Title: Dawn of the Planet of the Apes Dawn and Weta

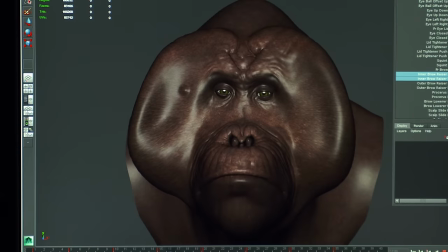[8:26]
And then we did make a few adjustments to their specific eyebrows and some of the folds in their eyes to better match the actors that were playing them.
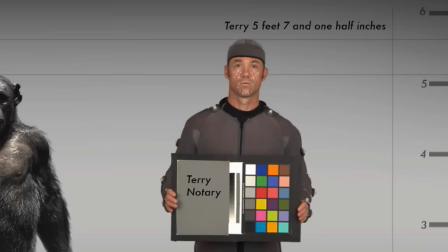[8:34]
You see what they're grabbing from Toby's face, from Andy's face, from the other actors' faces. Like Terry Notary, who plays Rocket, you can see when he's doing certain things.
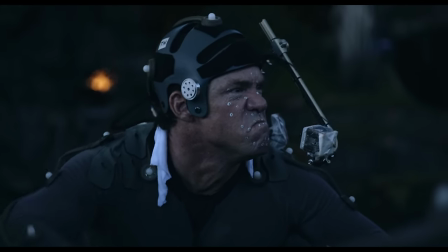[8:43]
And that's the amazing magic of what Weta is doing, is finding the way in which they can take the parts of the actors and the parts of the apes and meld them in such a way that that emotion comes through.
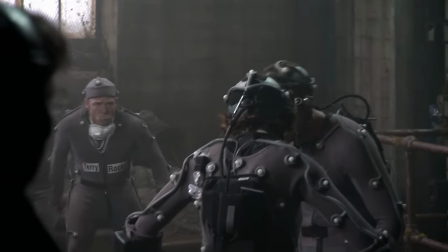[8:57]
Now, in the process of getting the movement just right,
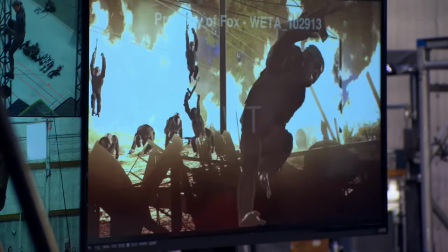[9:00]
there's a lot of careful artistry and adjustment that has to happen in order to help the technical processes better match the actual artistic performance.
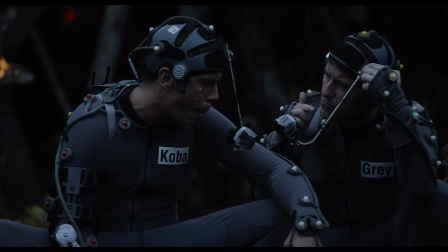[9:09]
As good as our technology is, it requires a human eye and a human hand to adjust and fit the nuances of what the actor was doing.
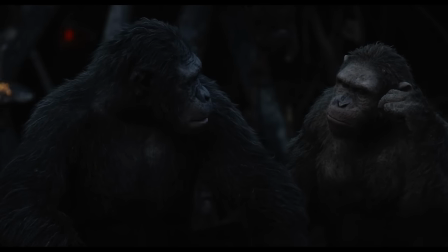[9:19]
Everybody loved the design of Koba and thought he was a great character,
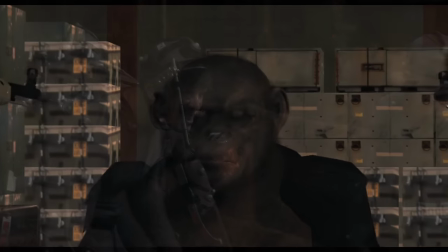[9:22]
this kind of slightly twisted and damaged ape who now is released from the confines of human oppression.
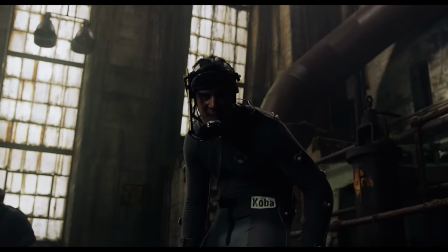[9:29]
The thing that was fantastic about Toby's performance was just his sort of seething, vicious, evil faces that he would make. He really felt the malice and then he was able to just suddenly transform completely and every kind of
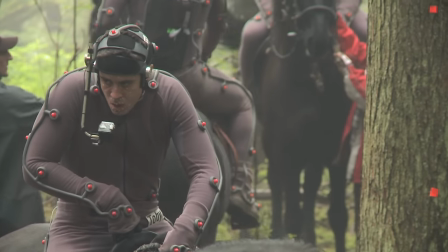[9:42]
sense of that kind of evil was gone and he became this other kind of pitiable innocent-looking ape.
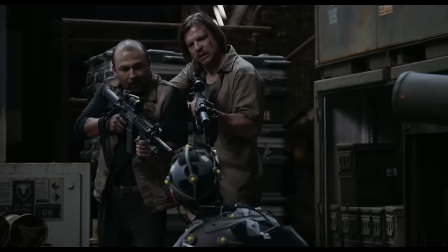[9:48] Trying to get home? Go on! Get out of here, stupid monkey!
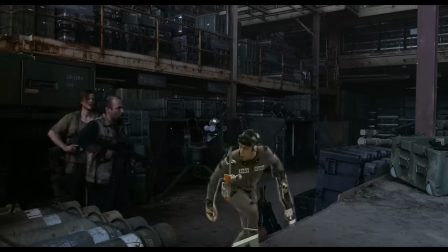[9:54] Go on, you heard him! Go! Go on!
And it's all driven by Toby.
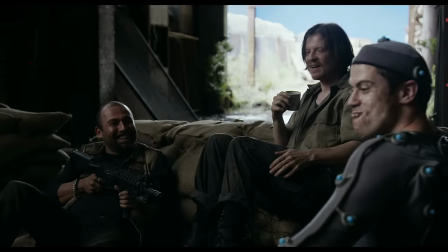[9:59]
Yeah, he's just great.
Give him some, man. See what happens.
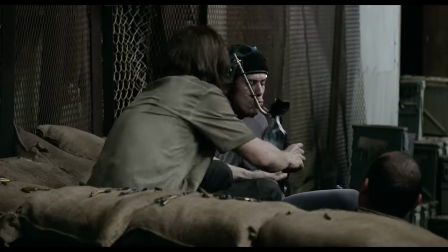[10:06] There we go. Whoa, hey! Okay, okay, okay.
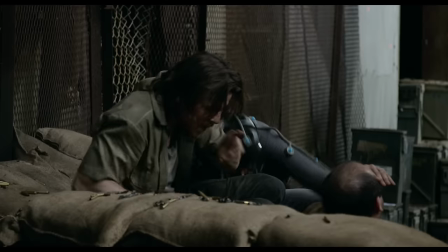[10:11] Whoa, whoa, whoa! Oh, shit!
That's a fantastic scene and it's a turning point for Koba, as it is for the whole story.
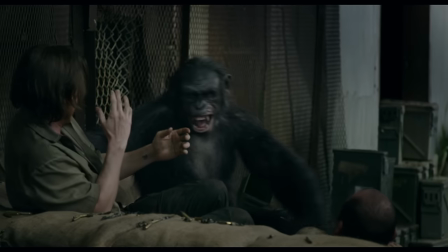[10:19]
And I think what really makes it work is that you can see how Koba has really gotten the confidence of these guys.
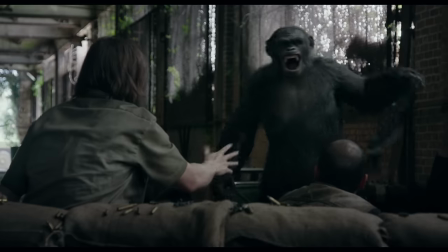[10:27]
He had this plan in his mind, and that's when you understand how intelligent he is and how dangerous he is.
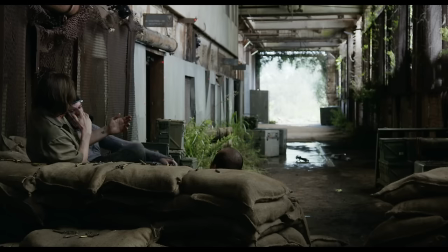[10:36]
It's yet another one of the scenes in this film that Matt's given us that is just a dream to work on, because the entire shot is nothing but three guys in a room.
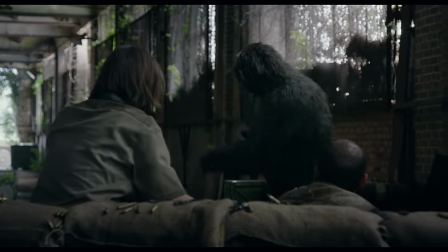[10:45]
It's just that one of the guys is an ape. But it's kind of a combination of the best of the techniques. Sometimes it was a clean plate that the guys were acting against.
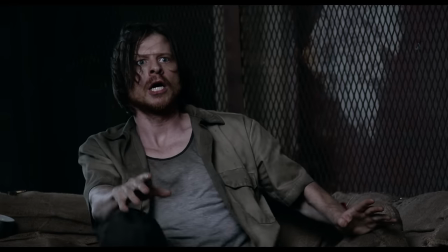[10:53]
Most of the time, in fact, it was Toby there with them, so you really get the three of them playing off of each other really effectively.
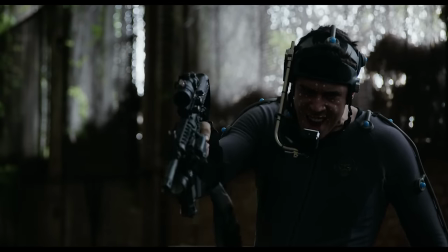[11:00]
So again, performance capture just really shines.
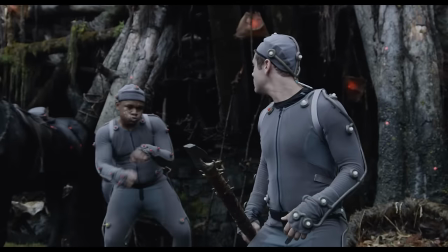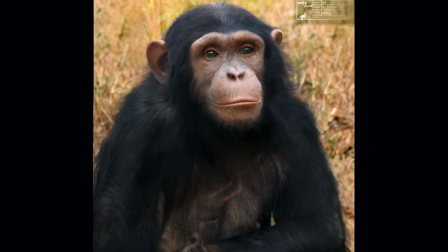[11:09]
For our younger characters, we made a few adjustments, I mean, to start with, they don't have as much gray in their fur.
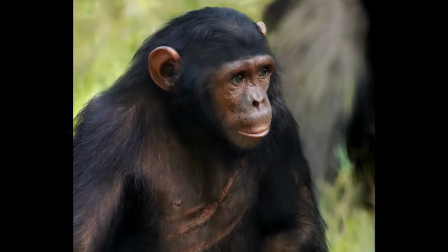[11:14]
In the case of Caesar's son, his coat's a little thicker than some of the older apes. Ash is a little different.
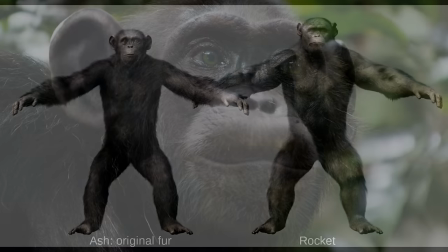[11:20]
Ash is the son of Rocket, and Rocket's kind of one of our bearer, kind of more grayed out apes.
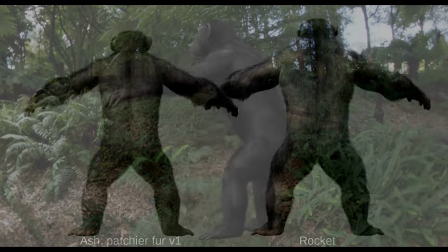[11:25]
And so, Ash as his son, to kind of keep that resemblance, he's also a little kind of balder overall.
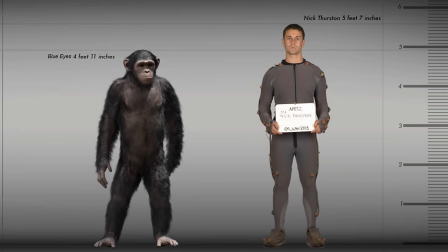[11:31]
And then we've also cast younger actors to play those apes.
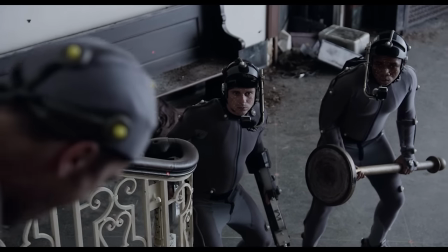[11:35]
So their movements and their decisions kind of come from that grounding of just being a little younger and kind of more spry and youthful.
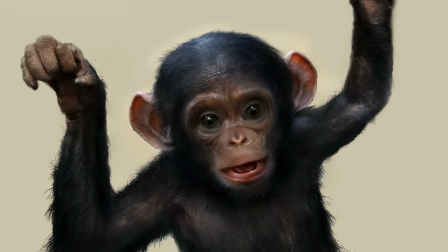[11:43]
The baby was based on a lot of baby chimps that we studied. The challenge with babies is that you can't really put them in a suit and performance capture them.
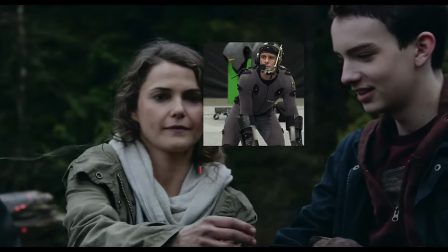[11:51]
So a lot of times we'll just cut the scene together with reference clips and sort of build a performance that way and then go back in and keyframe animate that stuff. One of the most challenging things to do was to make an ape that looks feminine and for chimpanzees that can be tough,
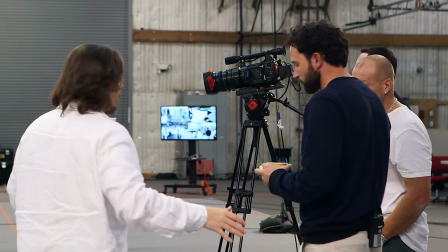[12:10]
but Matt was really kind of adamant that Caesar's wife needed to feel like a queen and so we basically looked at the the sexiest chimps we could find.
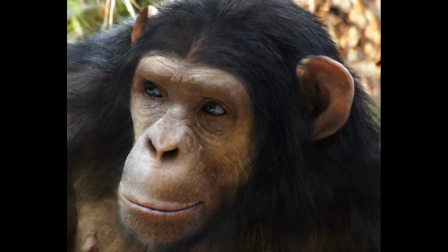[12:19]
We ended up with something that Matt was mostly happy with, but he still wanted to get some kind of longer hair and to just soften her features a little bit. So it's probably one of the biggest design deviations from the real world is getting the Cornelia to look more feminine.